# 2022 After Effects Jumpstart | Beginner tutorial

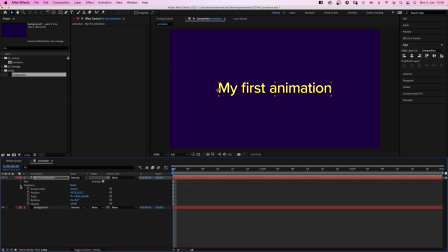4:03 Then we open the text layer, then open the transform properties and there are all kinds of properties you can animate. Let's fade the text in. We set the opacity to 0. The text disappears. We click on this little stopwatch here to set a keyframe, which locks in the opacity value at this time.
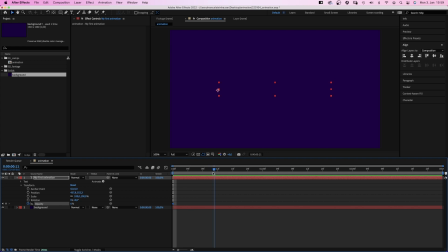4:24 Then we move the time indicator to 10 frames. You can see the actual time here. And set the opacity back to 100%, which automatically sets another keyframe. And the text fades in. All the steps between 0 and 100% are calculated by After Effects.
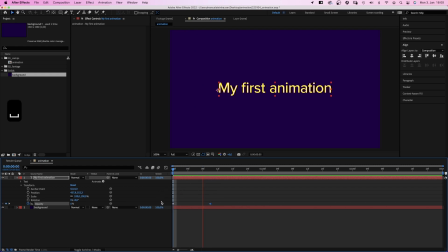4:44 If you hit the spacebar, a preview of your first animation plays. Awesome! We want the text to fade out again. So we go to 2 seconds in the timeline.
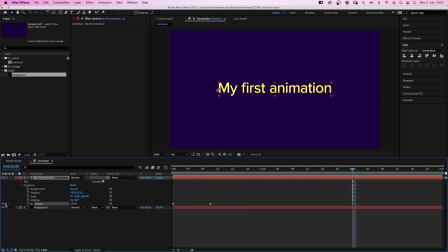4:57 And add another keyframe, by clicking on this keyframe symbol here. Up until this point, we want the opacity to be 100%. Then, 10 frames later, we want it to be 0 again. Preview. Fade in. Fade out. Awesome! Let's animate the position as well.
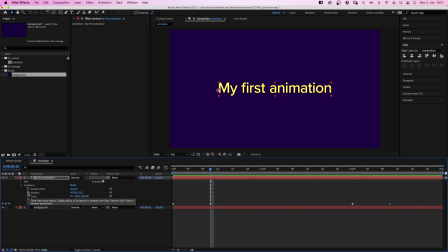5:18 We drag the time indicator to 10 frames and add a position keyframe. We want this to be our end position. We want it to move from the bottom of the screen to this position. So we go to the beginning and move the text layer down.
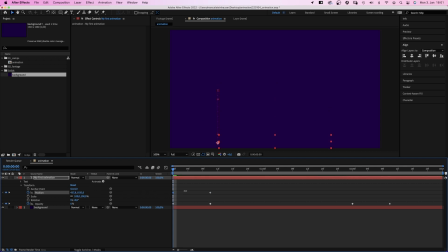5:31 1, increasing the right number, which is the Y position. You can see this motion path here, which shows the movement. Preview. The move is linear, which makes it feel robotic.
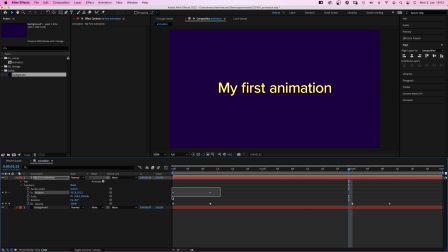5:45 To make the animation more organic, we select the two position keyframes, then right click on one of them,
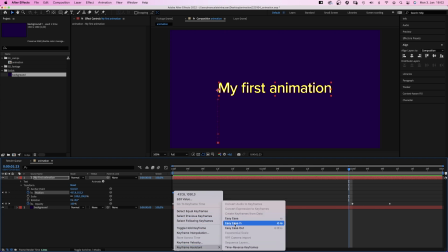5:52 go to keyframe assistant and add Easy Ease In, which changes the shape of the keyframes and makes the animation more smooth.
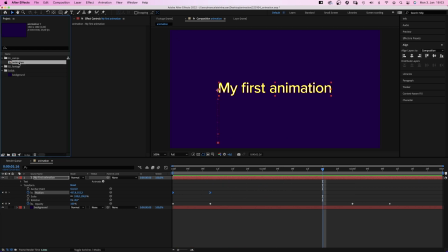6:01 So how do you make a movie out of that? You make sure the comp is selected, go to file, then export.
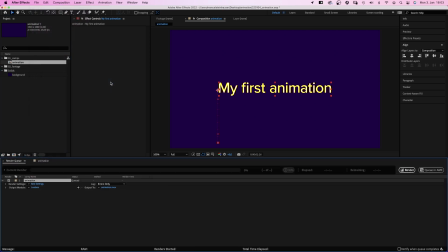6:08 Then you either add it to the render queue, which provides a bunch of high quality render presets.
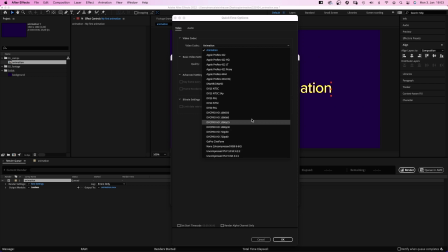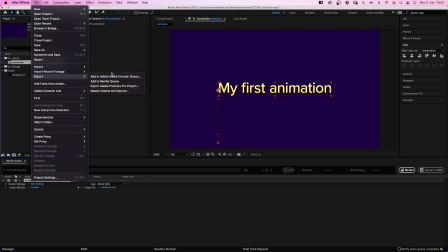6:24 Or you add it to the adobe media encoder queue, which opens the adobe media encoder.
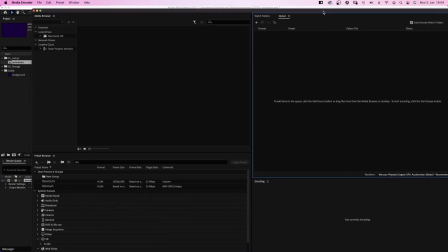6:32 And it's the right option if you want to render an mp4 movie, like to send a preview to your client.
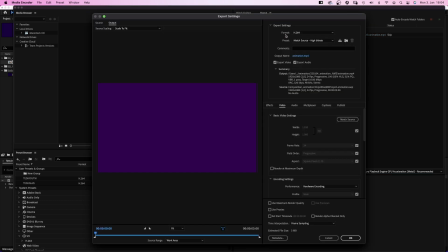6:39 Or for social media. Here are all kinds of presets for YouTube, Twitter or Vimeo for example. The great thing about digital design is you can undo anything.
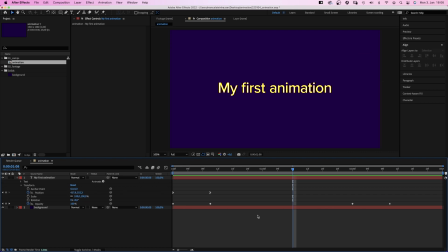6:50 So command or control set, depending on if you use a PC or Mac, will be the most important shortcut for you. Keep it up, be patient, stay curious and most important, have fun. On the left side, I've added some videos you might like. Subscribe to my channel on the right side and hit the bell, cause you don't wanna miss my next video. Thanks for watching this one, see you in the next one, bye guys!